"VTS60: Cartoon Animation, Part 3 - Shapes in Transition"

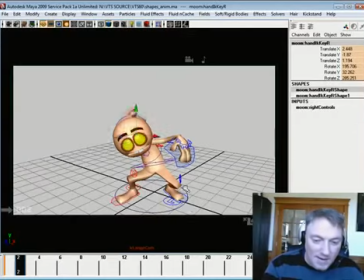You can kind of get away with a lot more. Um, Now, the one thing I didn't do is I didn't mark out where the hands were because I wanted to kind of track the head and the hips first. Okay, so what I want to do now is take a moment and sort of mark out where my hands are.
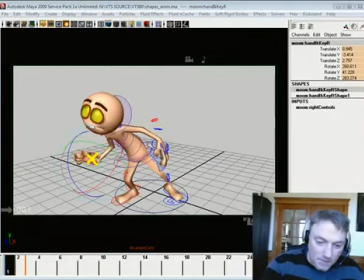Um, I guess I'll just do it with the yellow still.
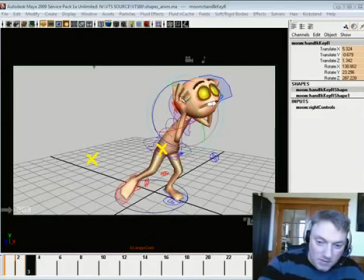And then we'll get up here, and they're both kind of up here, up here. So keeping with that underneath thing, I want to make them both feel like they're coming underneath.
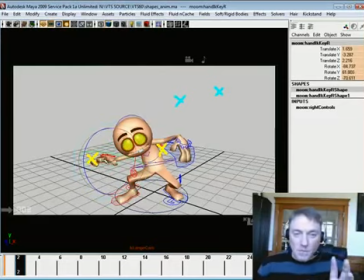Now this is where when you can really use your limbs to fill out the shape, and this is what I mean. We could quite
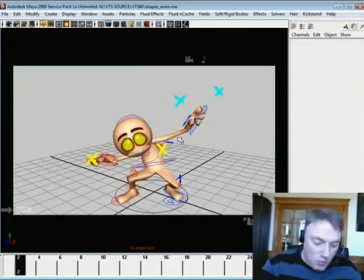realistically, or quite nicely, create a shape where the limbs are doing a lot of work for us
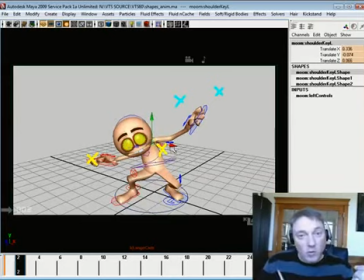in helping to do that where we were, where we are, where we're going kind of sort of thing. So in this instance, what I want to try and do is create a nice, simple, swoopy shape. Um, and it may or may not work to a certain degree.
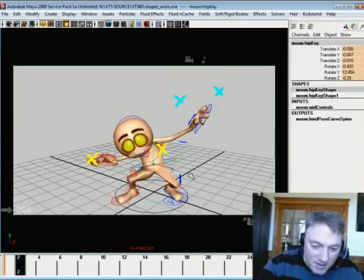I mean, a lot of it just depends on how nice the rig plays. Um, and it's not a great pose because he's kind of toting out right here. What I mean by that is he's just kind of, it's not maintaining his volume very well.
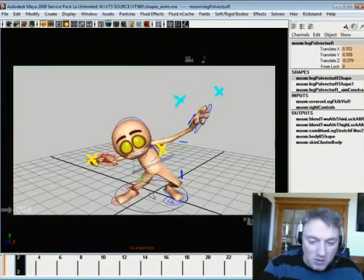And this is, one area where you will kind of struggle a little bit. But this could help right here. And this is the experimenting part that I was kind of talking about. Like, yeah, you do have some room to work with, and you can kind of play with some stuff.
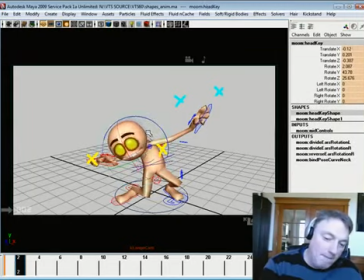And this is pretty extreme. I wonder if there's like a bank thing going on here. Yeah, we can kind of do that. All right, so what I'm doing here is I'm trying to create this with a non-high
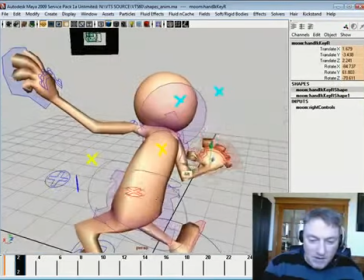deformation character rig.
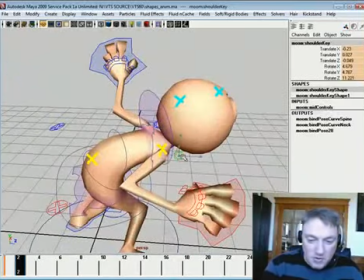I'm trying to create a stronger sense of kind of smearing inside of himself by arranging his what we would normally refer to as body parts, but I'm looking at them and I'm kind of considering them to be more
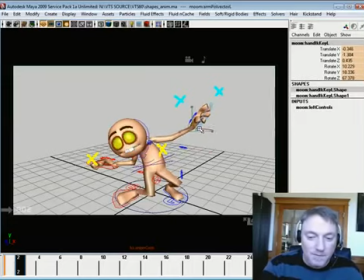shape contributors, if that makes sense. Um, and with doing this, um, you may get some weirdness where this one's kind of popping up there while the other stuff is kind of lagging behind.
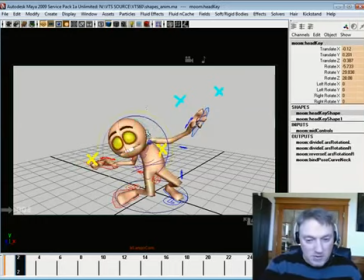But what I'm trying to do, okay, I think what I'm going to do is I'm going to drag with the body, but kind of maybe lead with the head. And I'm still trying to find something where I like what the head's doing. Um, yeah, I like that a lot better.
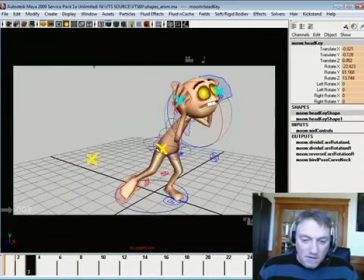It's such a struggle sometimes. Alright, so this breakdown is doing a couple of things.
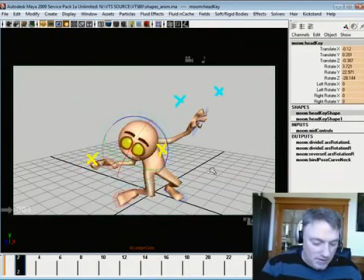Um, if I turn off all these doohickeys, we'll see that it's not a great flow. I don't like where that arm's coming from, and if I could get away with it, I would actually bring that arm down in,
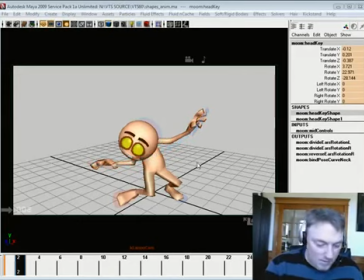and maybe I can get away with it now that I think about it.
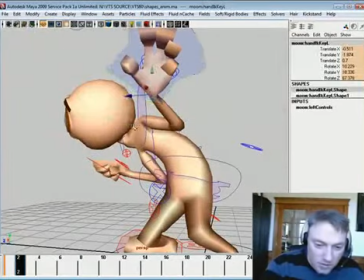Just take his shoulder, wherever that is, and kind of pull it back.
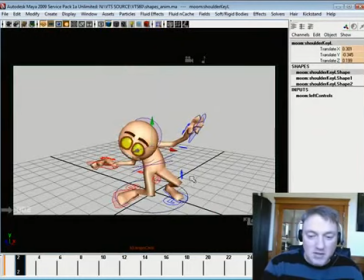Alright, that's a little better. And again, it's the head's hiding it, so I'm not worried about that too much.
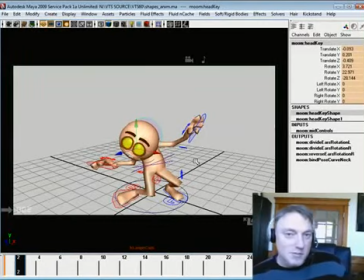If you're dealing with cloth sims or something like that, well, that's another story. Then you really do have to think in terms of parts, and it becomes far more like stop motion than traditional, cartoon hand drawn.
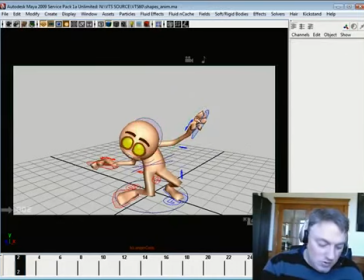And you would use the fingers as well.